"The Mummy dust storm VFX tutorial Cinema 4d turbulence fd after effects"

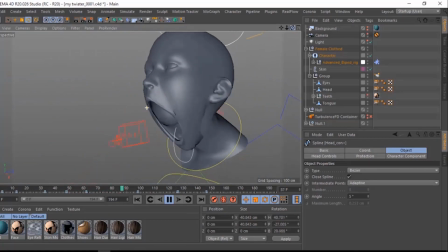7:29 and i i actually used the same settings that i was about to use except this takes much longer time to simulate and a lot and a lot of tweaking
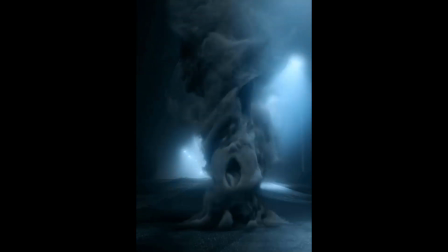7:38 like i did in the secondary evil tornado head appearing in the smoke instead what i ended up doing was i created a material with
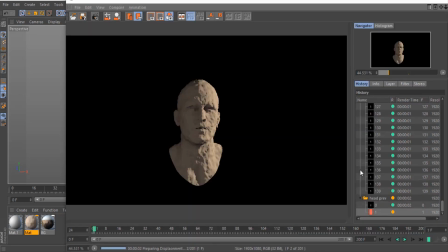7:47 a brownish dust texture i gave it some sort of a displacement in the displacement map so it can just displace the whole model and make it look like it's sort of you know belongs to the dust it took a little bit of some compositing to blend it in in the dust and but
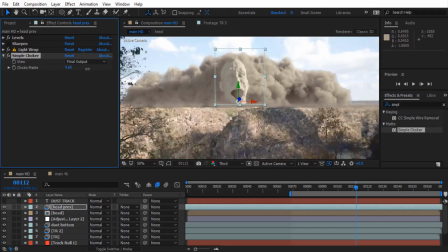8:04 in the end it worked so i brought it inside of After Effects and I sort of applied some effects like levels,
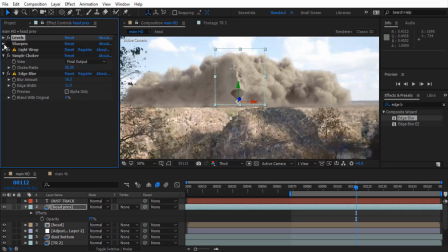8:12 some simple chalker and edge blur to it and I played with opacity to have it emerge sort of fading the dust
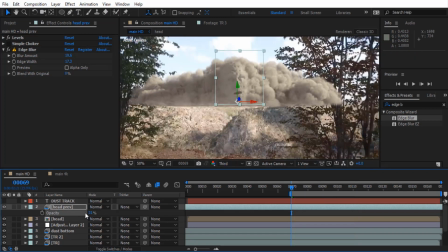8:21 as it's about to open its mouth and I just started playing with the levels to balance it up,
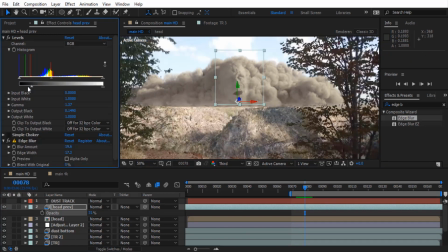8:27 the shadows and the highlights and especially the edges were much important. It has to appear like seamless and you don't have to see where it's starting and where it's ending it has to sort of blend in the dust so i keyframed the
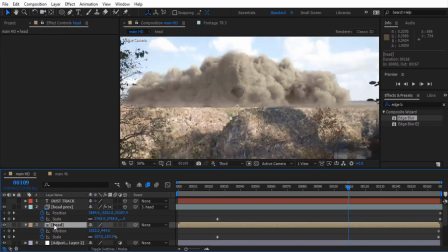8:41 opacity of each to fade in over time so what i did was i keyframed the scale and position to sort of have
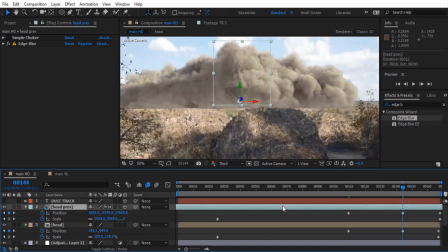8:49 it scale up over time as the opacity fades in i wanted it to scale up as well so
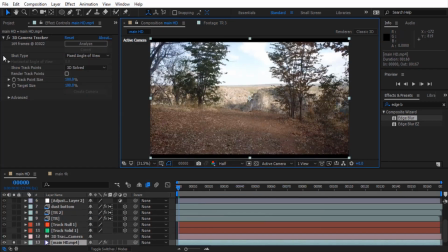8:55 that it looks like it's growing towards the camera next thing I wanted to separate the trees from the background.
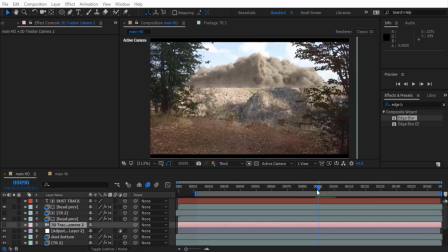9:01 I duplicated the main footage layer and I put it on top of everything.
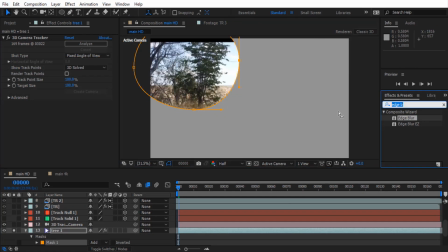9:05 Then I then created a mask on the left side of the trees and I applied the extract effect and extracted everything that's supposed to be the background and left only the trees.
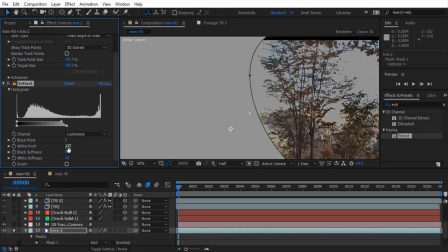9:15 I repeated the same thing by duplicating the footage and isolating the trees on the right and creating a mask for it and applying an extract effect.
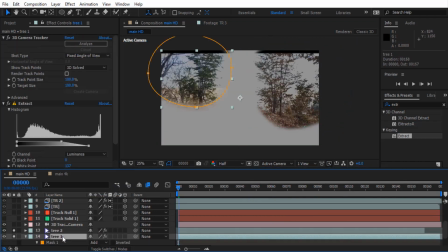9:23 In that way I was only left with the with the left and the right trees that are supposed to be in the foreground and then by doing that
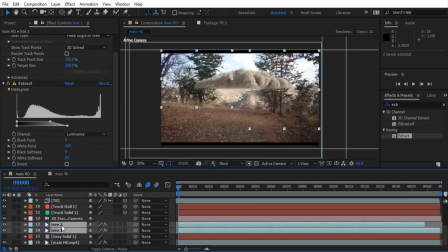9:31 they just happened to be the layers in the foreground and I applied an edge blare and played with the blending mode and the blend with
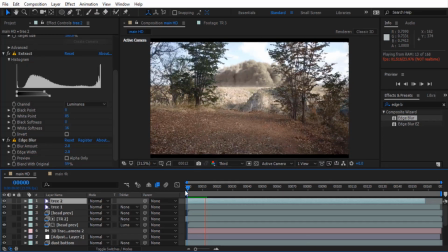9:38 original feature and that just helped me have the dust be behind it and have the trees be in the foreground.
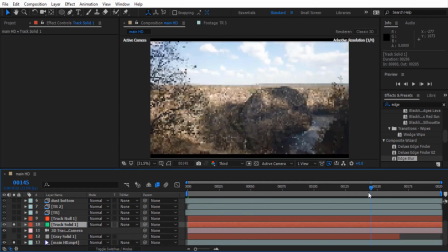9:47 So I created two solids, one in the foreground which is supposed to be the ground and then one I made it be in the way,
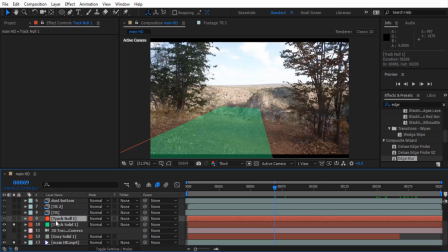9:54 I made it be in the far background which is supposed to be the place where the dust is coming from and I just wanted to use that as a reference inside of Cinema 4D to know where the plane is supposed to come from as I animate it so that it can have the right scale and the right distance.
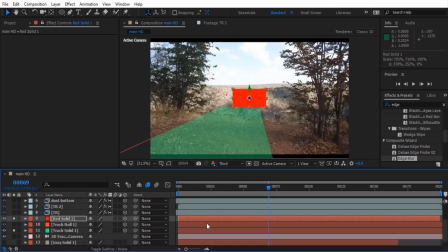10:09 So inside of Cinema 4D I just started animating the plane and the plane model to start from
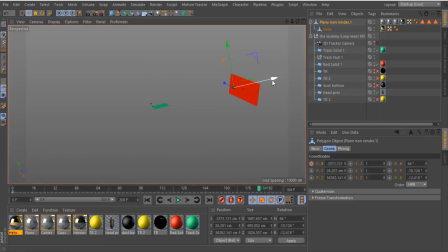10:15 where the red solid is and then to end up where the green solid is which is the ground.
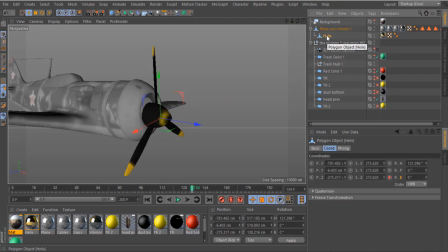10:21 I then key framed the opacity of the plane to fade in as it comes and I created a mask on top of it and did
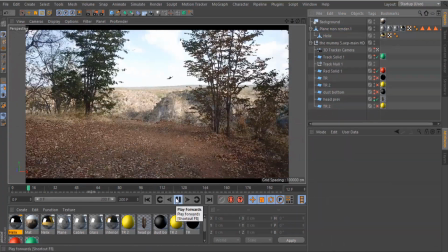10:29 a very heavy feathering which just feathered as it's coming from the mouth of the dust model.
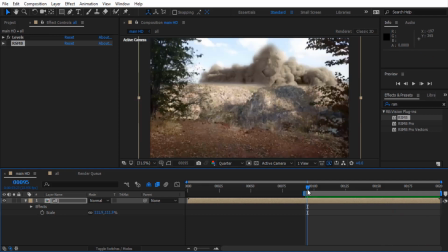10:37 It feathered up and it looked like it's actually fading in because of the hash mask that i created with the high feathering and what i did was next is i created
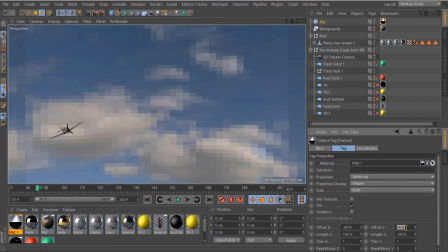10:45 a sky object inside of cinema 4d and the hdri image it kind of was similar with the background since the sun was
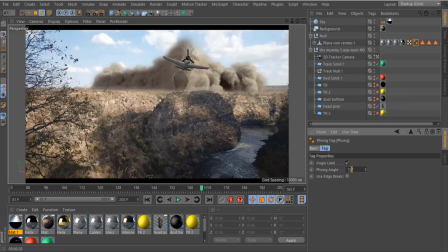10:54 coming from the right top and it wasn't exactly but it worked for what i was going for and in my first attempt i also tried to create the leaves like blowing and flying
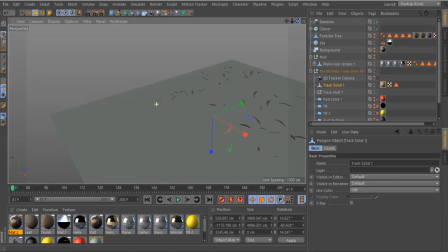11:05 but it didn't end up looking good in the final so i just didn't add that layer i wanted it to look more windy and more cliff cliff side so i tried to put in the leaves flying and um you know just
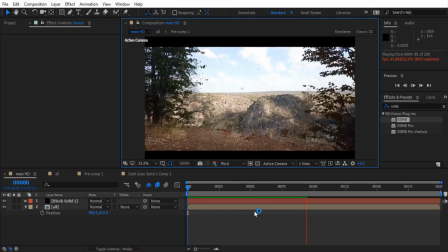11:18 blowing up in the wind like that it it would have looked way cooler but i just removed that in the end and i just you know didn't consider it the last thing
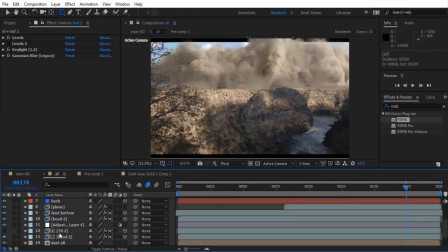11:25 that i did was i just i just started playing with the color correction i added the screen bars and i started to add some camera shake
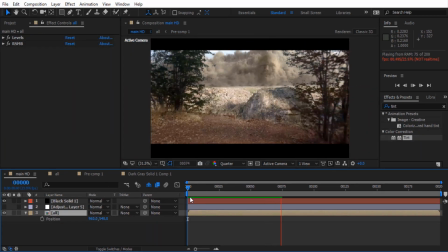11:33 on top of that just give it the feel of a moving force especially when the plane flies towards the camera. I added a sudden camera shake to sort of make it feel more heavy and more powerful.
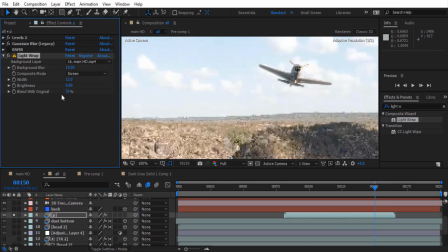11:49 I added a loose man motion blur on top of everything and it just gave it the final VFX
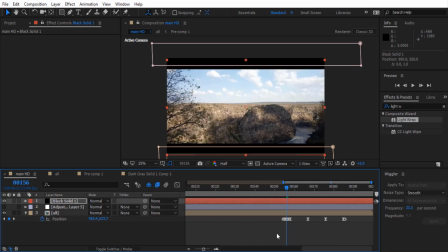11:57 And there you have it. That's how I did that. If you don't understand anything about how Table and Safety works,
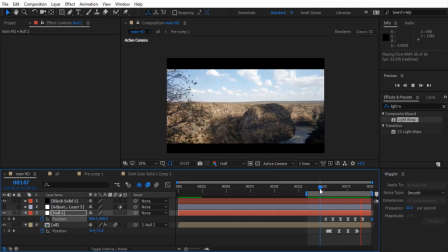12:03 just leave a comment and I'll make a full detailed tutorial showing you how you can understand Table and Safety.
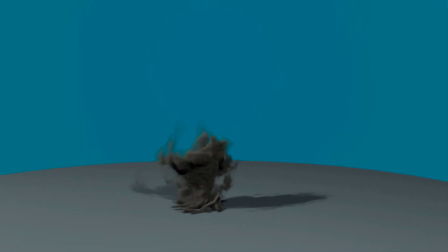12:10 And of course if you want me to show you how I did the smoke evil tornado simulation, I can also show you. I just wanted to experiment without having to simulate anything and see how it would look like.
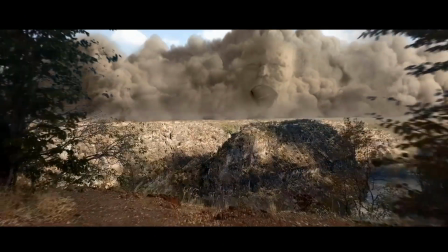12:23 but if you want a detailed tutorial on how to make this kind of simulation just let me know in the
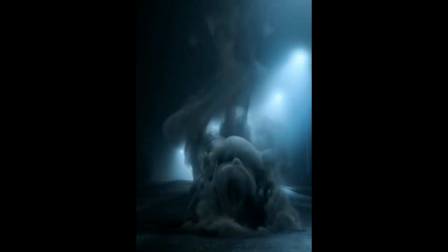12:28 comment section below and i'll be glad to make you a tutorial about that especially about understanding
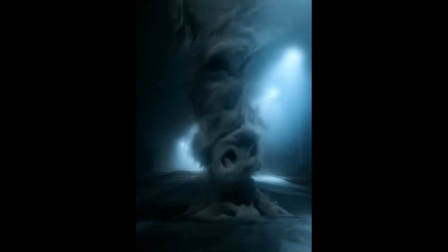12:34 table and zfd and stuff like that so thank you so much guys for watching this video if you liked it leave a like subscribe to my channel and i'll see you next time